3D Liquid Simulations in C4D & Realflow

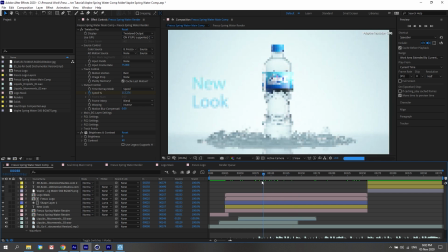[7:08]
And that's why I dealt with it. And could have made it better, could have spent more time trying to get these little frames to not show and all that, but it wasn't worth the time going through spending so much time just trying to fix that small issue, which honestly wasn't important.
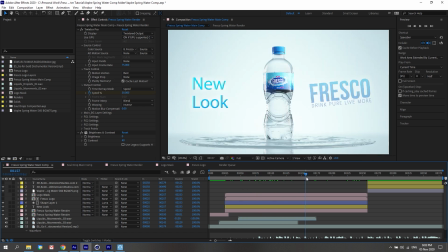[7:25]
The important thing is I got this liquid going, got it around, and then falling at the right time and right place, got it looking at least decent when it came down here. Didn't want it to splash and then go off all over the place. Needed it to settle and splash and then spread out evenly.
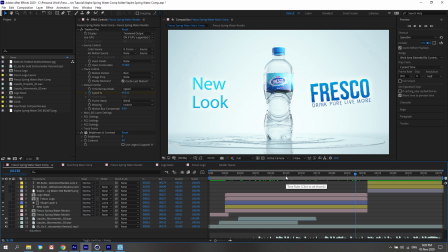[7:41]
And like in a smooth pattern, and that was the real thing that I was focusing on. So now we can dive into the actual 3D file.
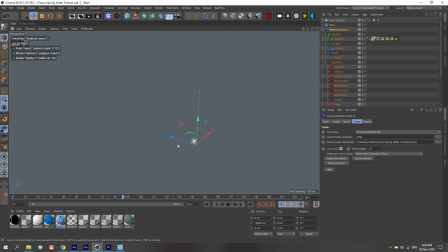[7:50]
So here, if I unsolo stuff, you can see we've got our bottle all the way down here, but we've got our liquids and stuff all the way out here. And the reason why is, it's for me at least, it's easier to cache at a large scale and then scale it down after it's cached.
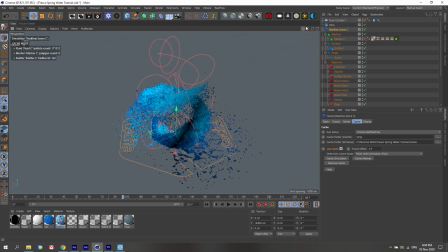[8:08]
It's actually faster. And it just works better in general. If at least my experience, if I'm caching at like real world scale, it uses a lot more RAM and stuff and a lot more computing power, and it really just causes issues. So I cache and do my simulations at a large scale, and then I scale it down.
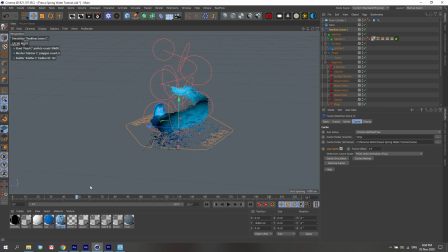[8:28]
So in terms of the liquids and the droplets and stuff, it honestly doesn't look the best, but it looked good enough, and that's all I cared about.
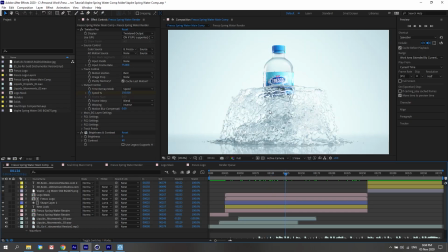[8:36]
So here you can see this is the only effect I was going for. Didn't look the best, I would say, but it looked good enough. That looks pretty real down there. Here is where it was like a little bit wonky, but it looked good enough. That's all that mattered. Didn't need to be like perfect water.
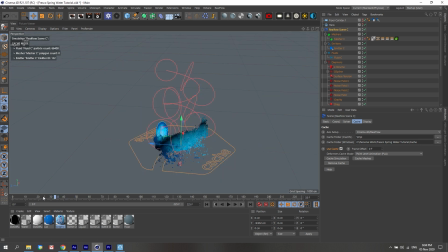[8:54]
I would have spent so much more time on a project like this, which honestly wasn't that big of a deal to get it looking super, super real. It just needed to look real enough, and you needed to have some water also just coming out and splashing all over, like so.
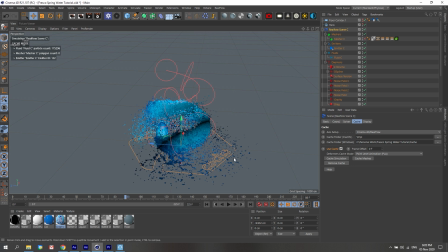[9:09]
So it didn't look like the stream was just like clunked in. We needed some water actually falling out of the stream, kind of like that bad Avatar movie, where like when you look at the liquids and they're holding liquids in the water with their water bending and stuff, you can still see water sprouts coming out the bottom and like leaking out. And that's kind of the effect that I was going for here,
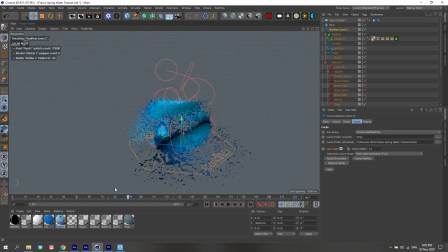[9:27]
making sure that water is also leaking out and coming out and like all very watery, and then things splash down. So here, if you look at our scene setup, it's pretty basic. It's just an emitter. We've got a D-spline, which the emitter and the liquid is going to follow and be attracted to with different forces.
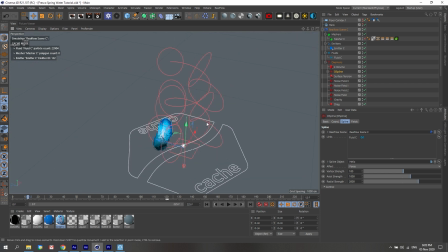[9:46]
So the forces of this D-spline is like little attractions going up in a spiral. And all it really was is just going on each of these little circles here and tweaking the strength to make sure that this thing always stayed inside of the spline going up, but wasn't too strong where it looked like a little stream.
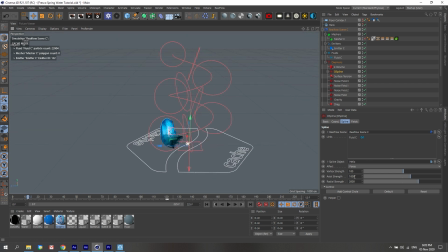[10:06]
We needed like a little bit of, so it was just tweaking like the strength to make sure that some water was spilling out, but the majority of the water was staying in, spiraling up. So a lot of that was just tweaking, simulating, tweaking, simulating, tweaking, simulating until it looked right as you were going up.
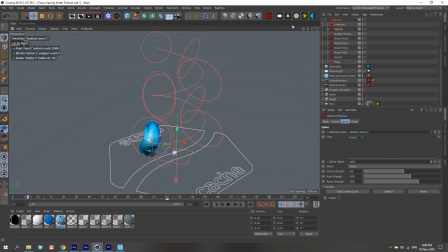[10:21]
And yeah, that's pretty much the basics of it. If you know anything about Realflow, we've just got some surface tension. We've got different noise fields placed here. So for some reason, the display of the field is not showing.
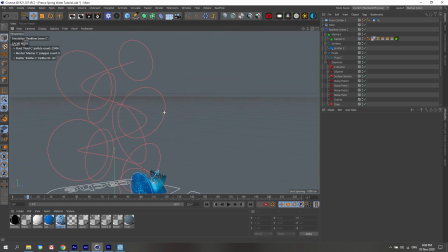[10:39]
But who knows? There might have been an update since I made this project, which is why they're not showing. But if you look at the little pivot points, this is where all the noise displacements are. So we got one there. And the noise basically just breaks up the liquid, so it looks more real,
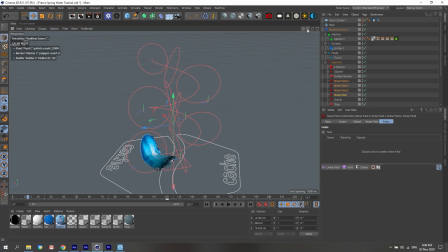[10:55]
because if it's not breaking up the liquid's just going to go up into a little stream, and then it's not going to look realistic. We need the liquid to have some turbulence and noise breaking up into pieces. So that's what that's for. And yeah, that's essentially it. So it goes up like this. And then at some point around here, I just turned off...
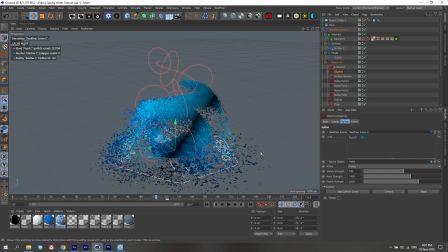[11:16]
I turned off the D-spline, so here you can see the D-spline and all these noise generators literally shutting off, and then we just let gravity do the rest. So the gravity daemon over here will just make sure that the thing falls, and then falls nicely.
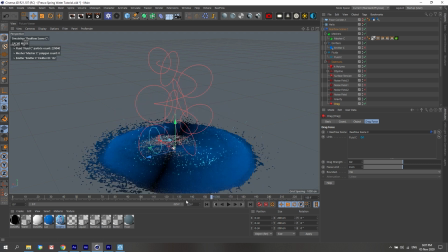[11:32]
And I might have animated some drag here, I don't think so. Yeah, and then it just falls, spreads out, and then there you go. That's it. And then once you've cached everything, this is what it should look like.
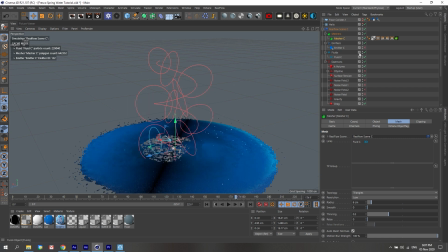[11:49]
The cache is quite big, so bear with my little laptop here. When I did do this whole thing, it was done on my workstation in South Africa, but I'm on my laptop in Bali at the moment, so it's not as strong, and it might take a little bit of time to load this cache here. So,
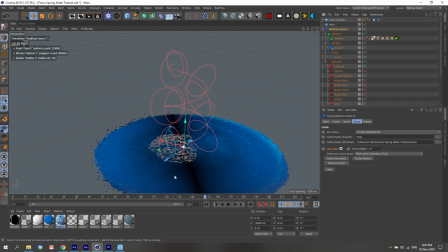[12:07]
no, looks like this Mesha cache is not loading, unfortunately. But we still got the liquids, which is good.
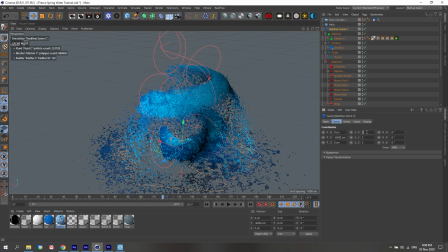[12:13]
And yeah, so how can we scale this? I just moved that by accident. How can we scale this down, the visibility of it?
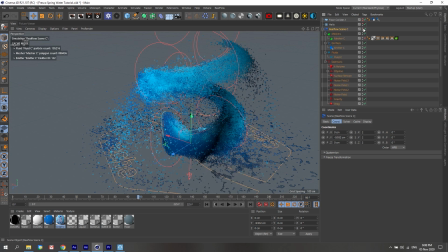[12:26]
Doesn't seem to be moving, which is a bit annoying. But yeah, I can just turn this off so that we can look at our actual bottle here.
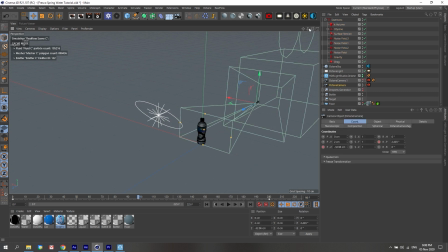[12:33]
So here we've got our camera, and we've got our bottle. Camera is just a simple zoom in. Nothing too hectic in terms of the actual scene animation. It's just the camera kind of zooming out as it goes along. And we can also take a look at our lighting.
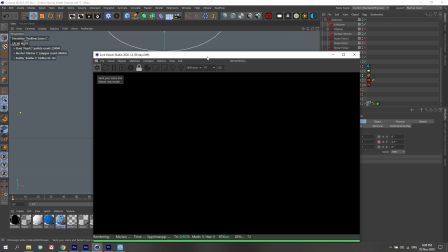[12:52]
So I already showed a little bit about the modeling.
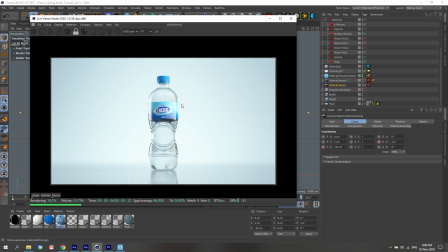[12:58]
Lighting's pretty basic. Just one light on the right, one light on the left.
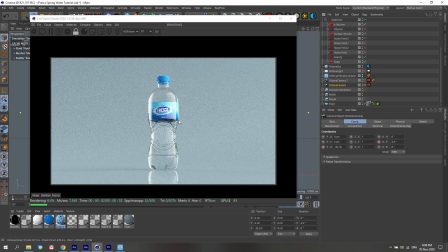[13:02]
And then we've got a background light, because here you can see what a lot of people's scenes look like when they don't have the background lights.
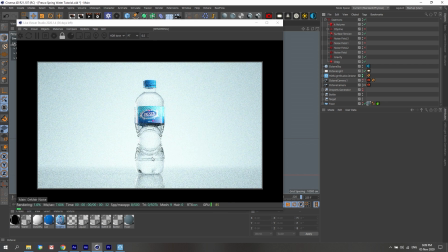[13:10]
It just kind of looks flat, and that background light really adds like a glow, adds some contrast and all that stuff. And yeah, I've kind of explained a lot of the lighting concepts in my programs and training materials and stuff,
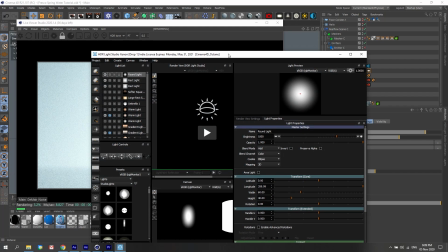[13:25]
but you can see the differences with that. And then here you can see we just got basic lighting.
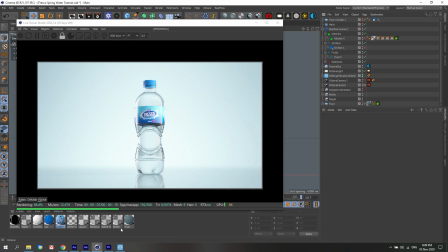[13:32]
Here honestly looks a little bit too, so we've got two actual lights that are on.
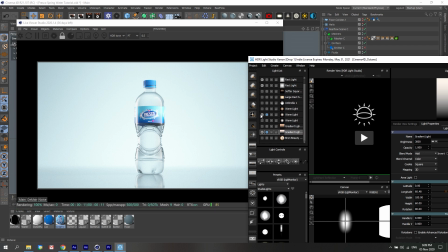[13:37]
These are the ones that are soloed. So I might have tried a bunch of different lighting situations, and these are the only ones that I kept. So here we've got two lights,
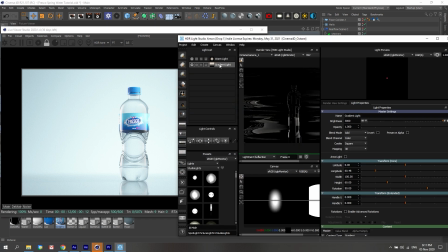[13:46]
and it's not updating. Yeah, so here you can see our two lights.
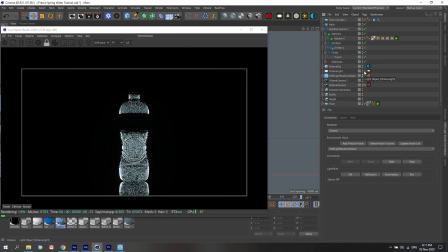[13:52]
I went and got rid of the mess. So this is just with the background light. If there's no background light at all, you can see what this looks like here. I'm not too sure what's going on in this scenario and why it looks so weird. Oh, we've got this little HDRI, which just fills in the light.
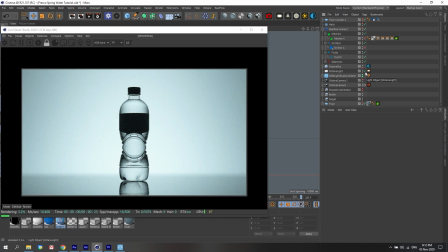[14:08]
So if I turn that off, here we've got our background light over here.
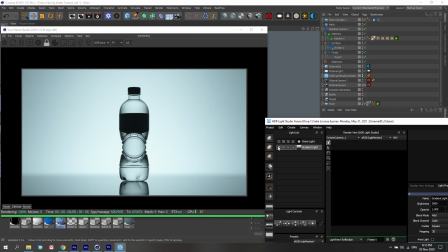[14:15]
And then if we add in light number one, you'll see what it looks like there.
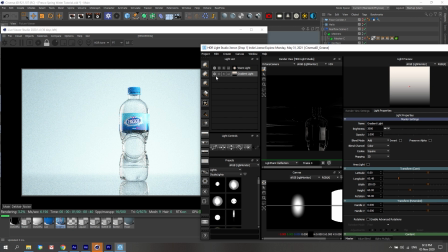[14:20]
And then we've got another light on this side to fill in that side. So this is what it looks like when it's inverted. Just two lights lighting the scene. Lighting the bottle, pretty simple.
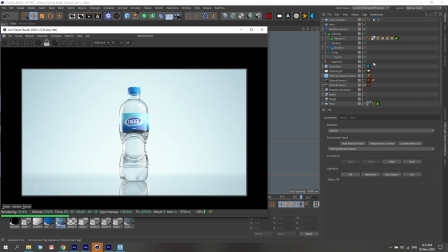[14:31]
And then here you can see we've got like all these dark crevices and stuff, and I just use this HDRI, which is just a blue color, to fill that in. So that'll fill in some of those little dark areas and help fill all that stuff up.
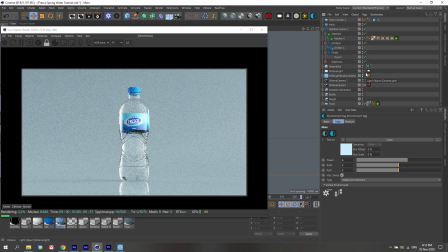[14:44]
So this is what it looks like without the background light. So you can see why that's quite important.
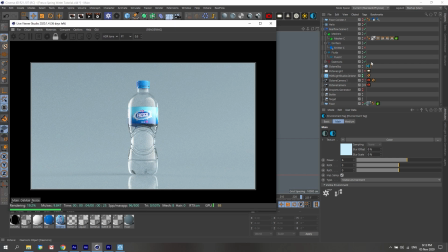[14:50]
I've seen so many scenes that look like this, and it's not that appealing.
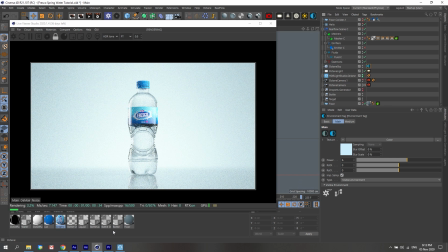[14:55]
So this background light really helps to add in a bit of glow. So that's the lighting of the scene.
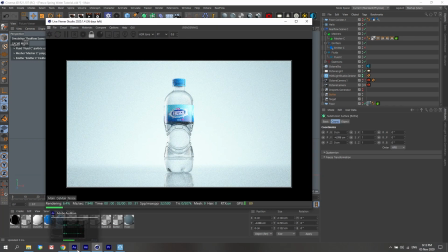[15:03]
And that's pretty much all that was done to put this thing together.
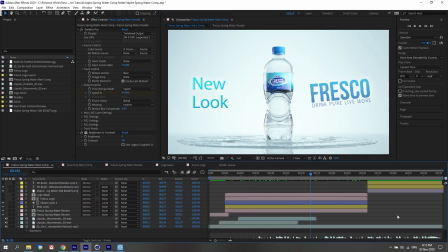[15:08]
If I kind of briefly go over it, I've done this in so many videos where I've explained like the materials and the lighting and all that stuff. So just in this one, we're just quickly touching all over that.